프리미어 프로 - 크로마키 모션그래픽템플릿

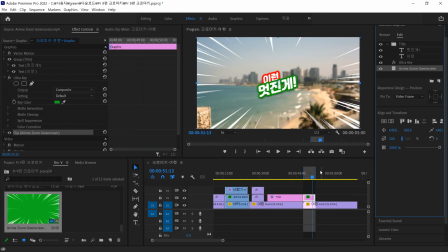이런 멋진 게 근데 이제 뭔가 느낌이 조금 글씨가 독창적으로 뭔가 표현되면 좋을 것 같은데 키프레임 애니메이션을 좀 해야지 완성이 됩니다.
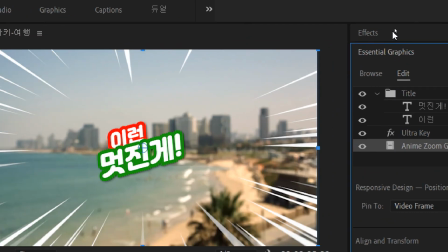여러분 이펙트라는 공간에는 밑에 이센셜 그래픽,
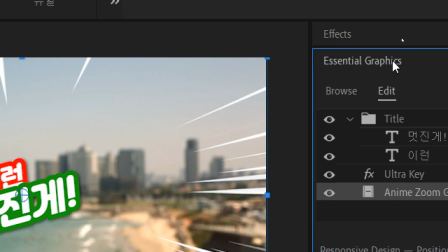필수 그래픽이 살고 있으니까 이거 그 위치 꼭 알아두시기 바라요.
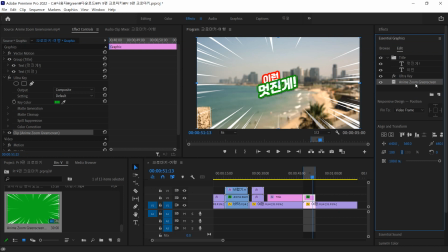이름을 더블 클릭하면 최대창, 물결 키보드도 같은 방법이죠. 자 됐고 이제 글자 어떻게 보이게 하지 일단은 확 나오는 게 어떨까 아니면 꽝 찍는 게 어떨까
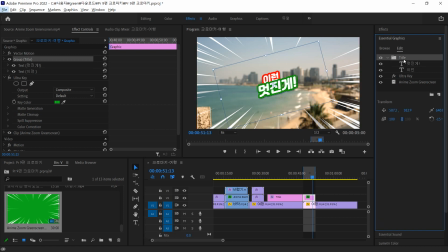뭔가 타격당하는 그런 느낌처럼 바로 요거 요거 요거를 타이틀이라는 그룹을 만들었기 때문에 현재 크기를 고려를 해서 현재 이 스토리죠 요정도 아니면 홈에
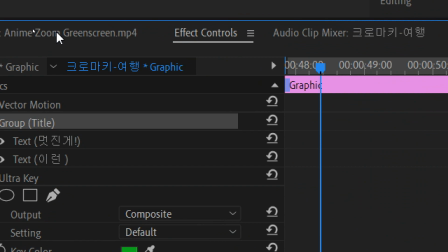이펙트 컨트롤 자리 가셔가지고 이게 완성 짓는 거니까 잘 보세요 이펙트 컨트롤 자리에 가서 너무 많아
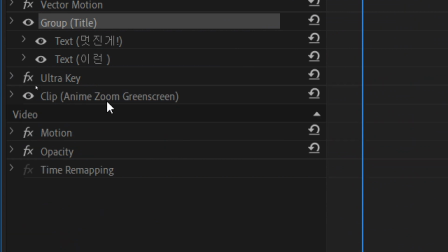접으셔야 돼요 너무 많으면 단순하게 만드세요 이건 비디오 클립이 왔다는 표시를 내주고 있죠 우리 어떡하지?
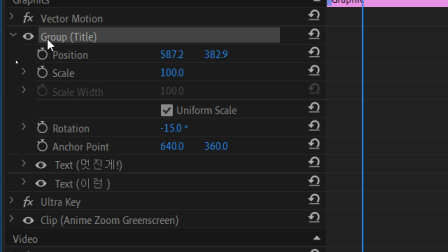이걸 펼쳐 내리셔야 돼요 많죠? 여기서 오파서티를 제외한 포지션 스케일, 로테이션 이게 다 가능합니다 제가 삐딱하게 놓은 것을 얘는 기억했나 봐요 여기
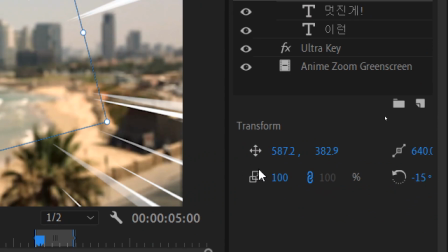이거 이거 맞습니다 이거예요 이게 어떤 영향을 주는 거예요 자 이 느낌 근데 너무 작지 않니?
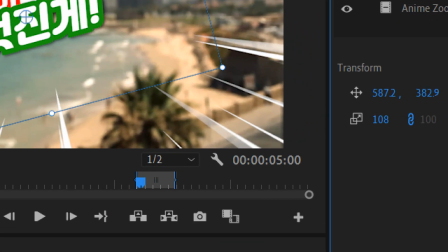글씨 크기와는 무관합니다 여러분 보시면서 스케일을 이렇게 늘리셔도 되고 이 정도는 떠야지 오 예 좋아요 무섭네
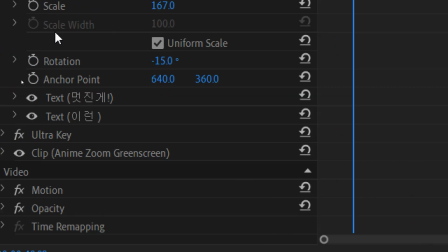167%를 제가 올렸네요 여기도 써 있죠 바로 이겁니다
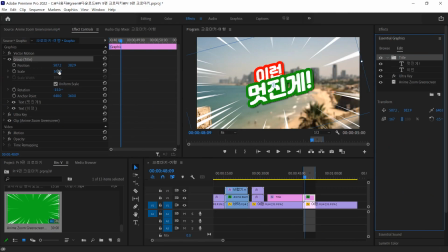자 이게 쾅 찍히는 거 어떨까 큰 크기에서 현재 위치로 너무 멀리 떨어뜨려서 하지 마시고요 홈에서 글쎄요
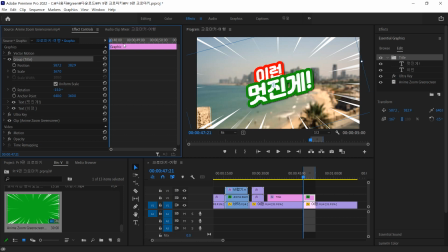방향키 아니면 스페이스로 일단 재생 이 정도 어떨까 이 정도라는 건 참 뭐한데
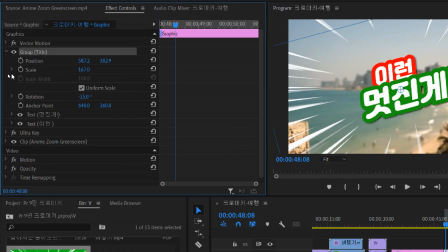자기가 보셔서 어느 시점에 정해주시고 현재 크기가 맞아 맞아 그런데 작게
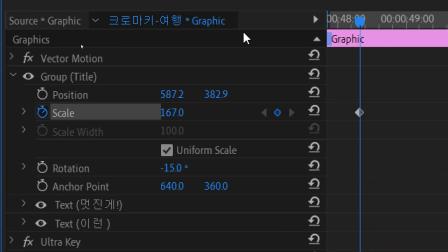할까 크게 할까 앞부분을 앞부분을 홈 눌러서 크게 한다면 이걸 증가시키면 되겠죠.
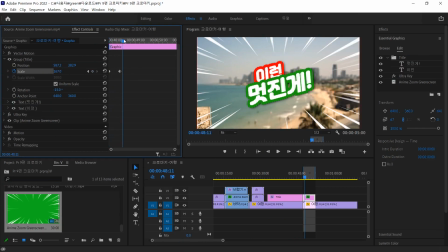이거를 이렇게 한다면 꽝 꽝 한번 느낌을 볼게요. 홈 아이고 이 간격은 이 스피드함에 비해서 너무 멀죠. 좀 당겨 보시면 어떨까요. 홈 여기서 홈입니다.
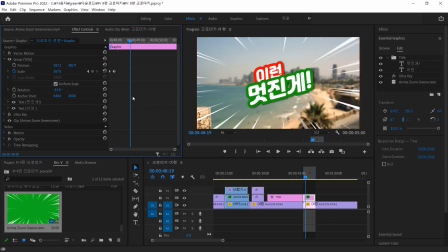좀 더 디테일하게 보시려면 물결 키보드 조금만 당기면 어떨까 물결 키보드 좀 센 느낌이 드네요
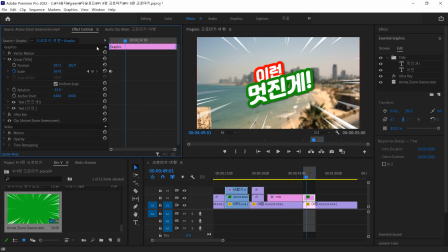이렇게 그래서 큰 크기 작은 크기로부터 출발하는 경우는
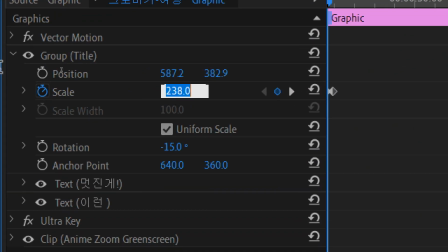작은 크기 이걸로 직접 한번 해보겠습니다 0%는 확 나타나는 걸 만들어줍니다 0%에서 현재 크기 한번 느낌 보시죠
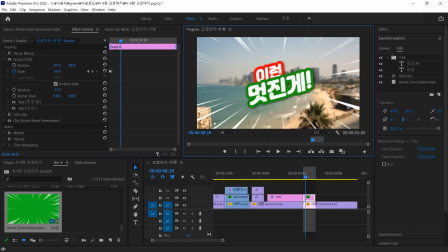플레이 버튼이 가끔 스페이스가 너무 센데 강렬한 정도가 느낌이 틀리죠 너무 빠르다 조금 움직여 볼 수도 있습니다
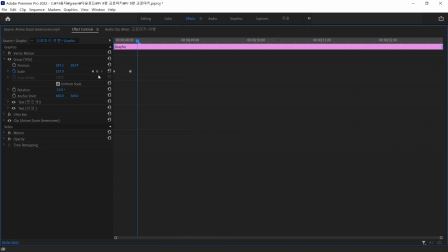정확히 세면서 만드는 건 뭐 하는데 맨 앞에서부터 보자면
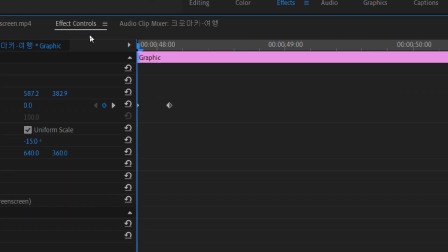몇 프레임 정도 앞에 갔을까요?